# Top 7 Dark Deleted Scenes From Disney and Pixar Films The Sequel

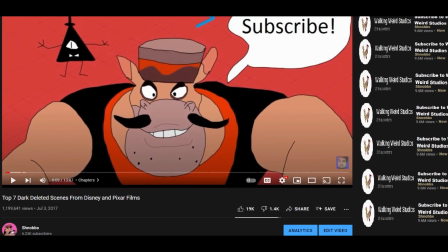my goodness, my gosh, and my golly.
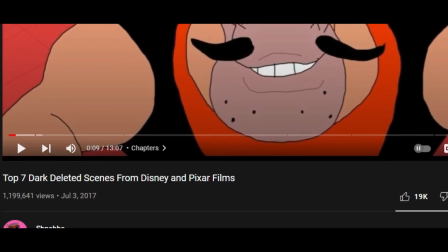It's almost been 5 years. I am overdue to make a sequel to my most viewed YouTube video on my channel.
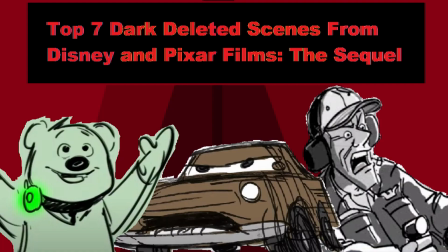The long awaited. It's getting real. Better late than never.
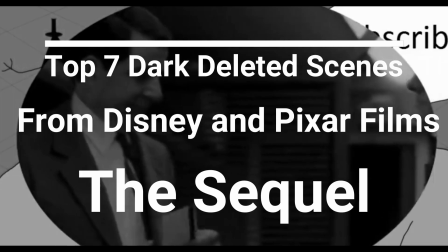Today's countdown will be the top 7 dark deleted scenes from Disney and Pixar films.
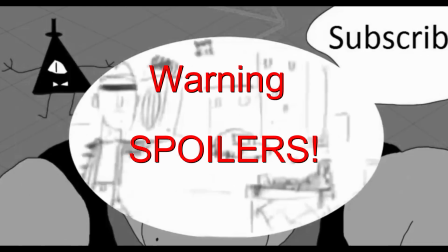The sequel. This time, the editing will be better.
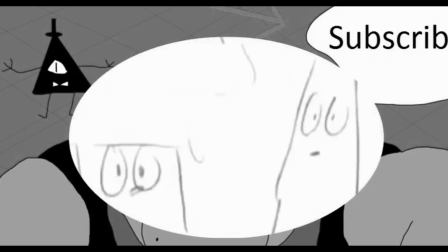Let's begin, and I hope you enjoy the video.
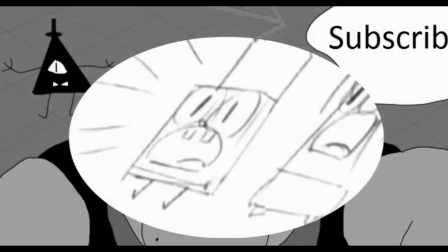A long time coming. Let's begin.
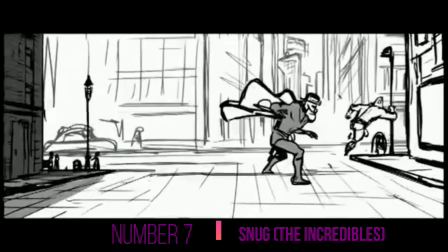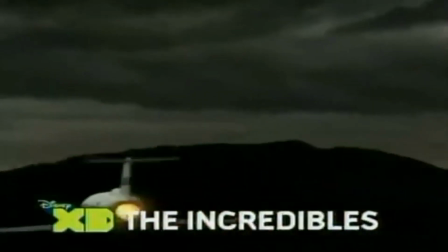I already feel like The Incredibles sure puts in a lot of material in a PG film for kids.
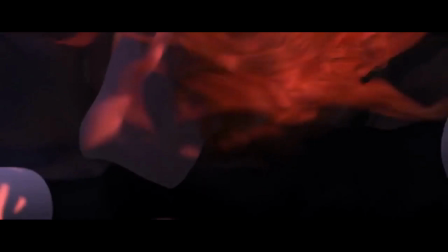Violence, off-screen death, on-screen death, and attempted suicide.
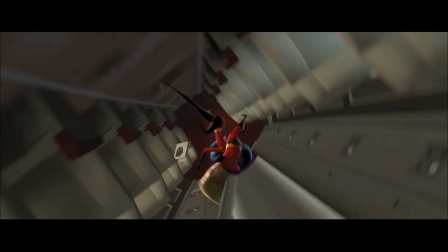The scene, which was changed in the final version of the film,
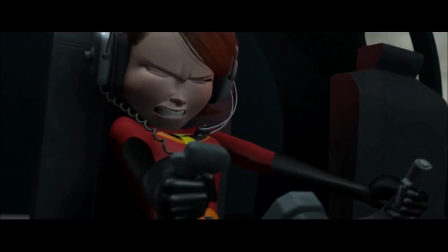is when Helen and her kids fly in an airplane to Mormansian Island to save Bob Har from Syndrome.
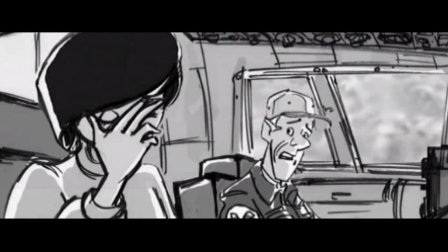Everything is pretty much the same in the deleted scene, except instead of Helen driving the jet,
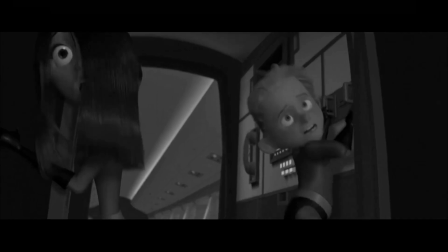is an old friend of hers named Snug, while in the final cut, Snug lends Helen one of his jets.
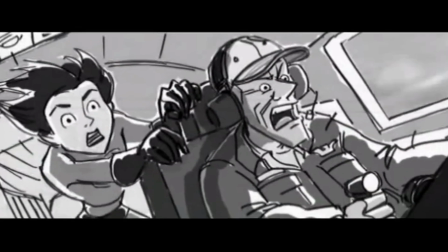Snug, tell him it's a mistake! You think I'm not trying?
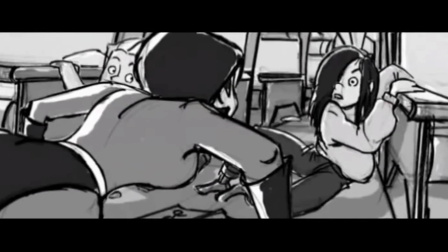You put a force field around the plane. But you said we weren't supposed to use our power! I know what I said. Listen to what I'm saying now!
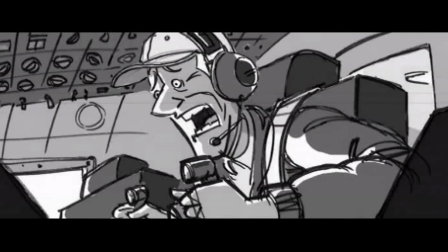Aboard, aboard! Women and children aboard! Say again, women and children aboard!
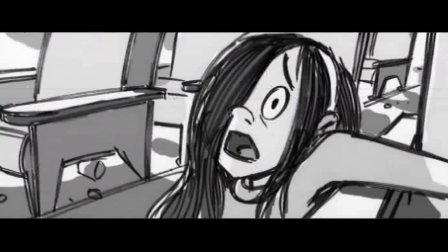Put a field around us now! I've never done one that big before! Well, let's do it now!
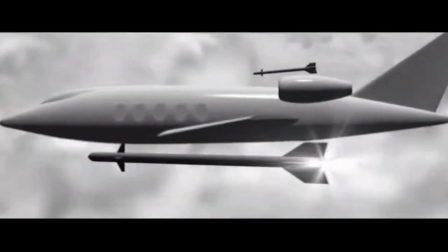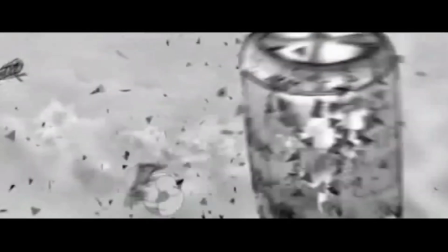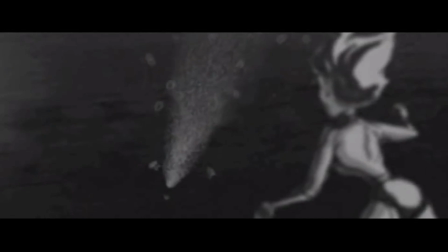What makes this scene even more intense is the fact that Snug was left for dead,
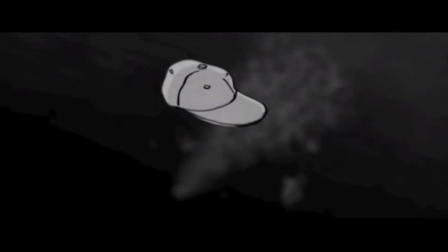and you can see his hat briefly floating underwater, with no trace of his lifeless body.
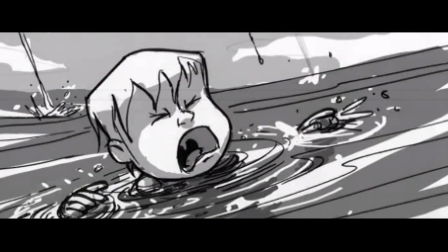In my opinion, I'm glad Brad Bird left this out. It would have felt redundant since we already had a character dying in a jet explosion.
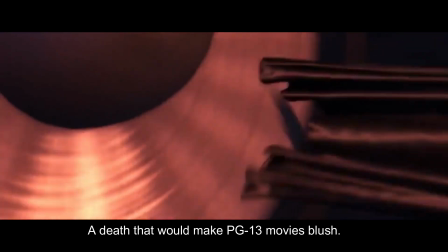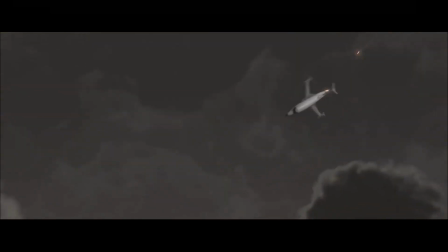Plus, the actual scene they used feels a lot more intense due to the high stakes.
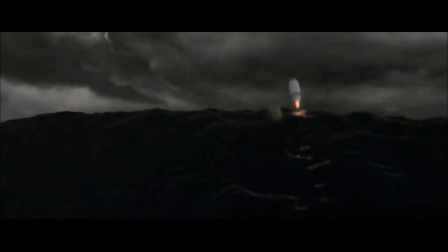I mean, a mother is trying to get her kids to safety, and on top of that, Helen was yelling at Violet to make a force field around the jet.
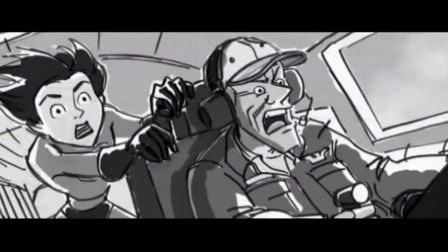Something about Snug driving the jet doesn't feel the same, but nonetheless,
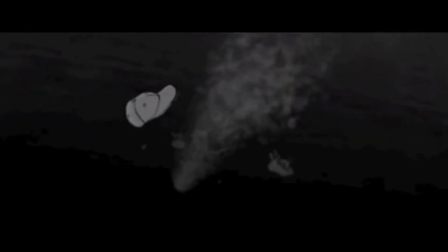it is pretty dark due to the fact that he literally dies, whether it's off screen or on screen.
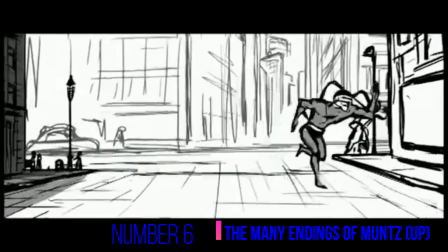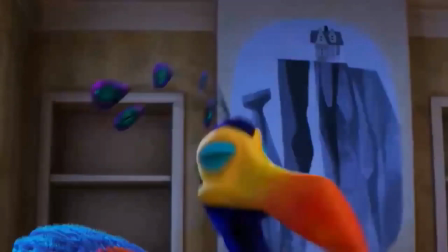Up had many different concepts of Charles Munt's death, rather than having balloons tied to his ankles and falling to his demise.
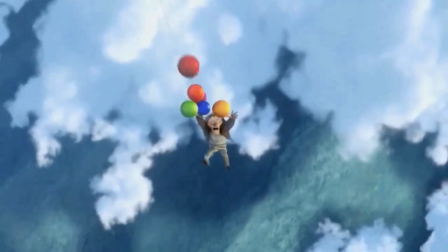A Disney picture!
I mean, I already thought his death was already pretty messed up.
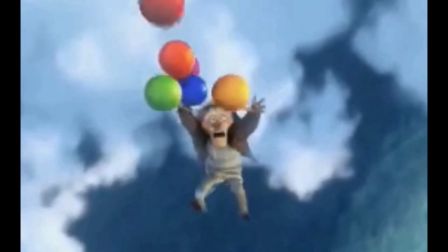How much more messed up could it be, you and I may ask?
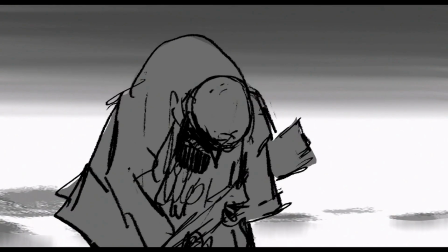Well, the first concept is that Munz is having hallucinations of
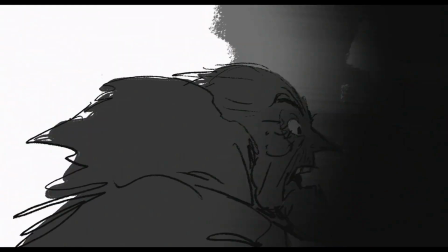Kevin the Snipe being everywhere around him in this misty rock terrain,
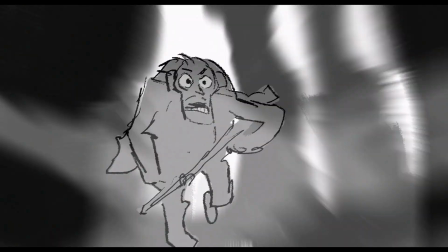and wanders in there forever until he probably most likely dies.
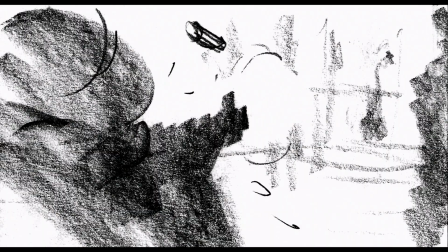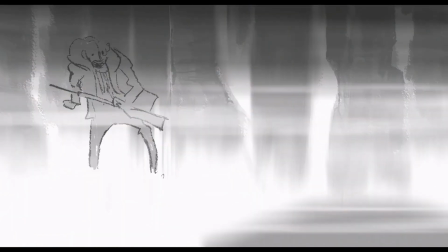I did it! After all these years!
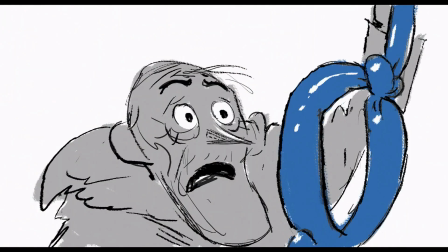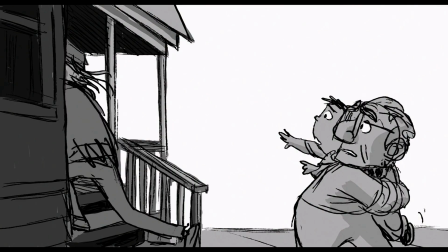Then one concept, Munz falls down with the house while Doug and the dogs fall along with him.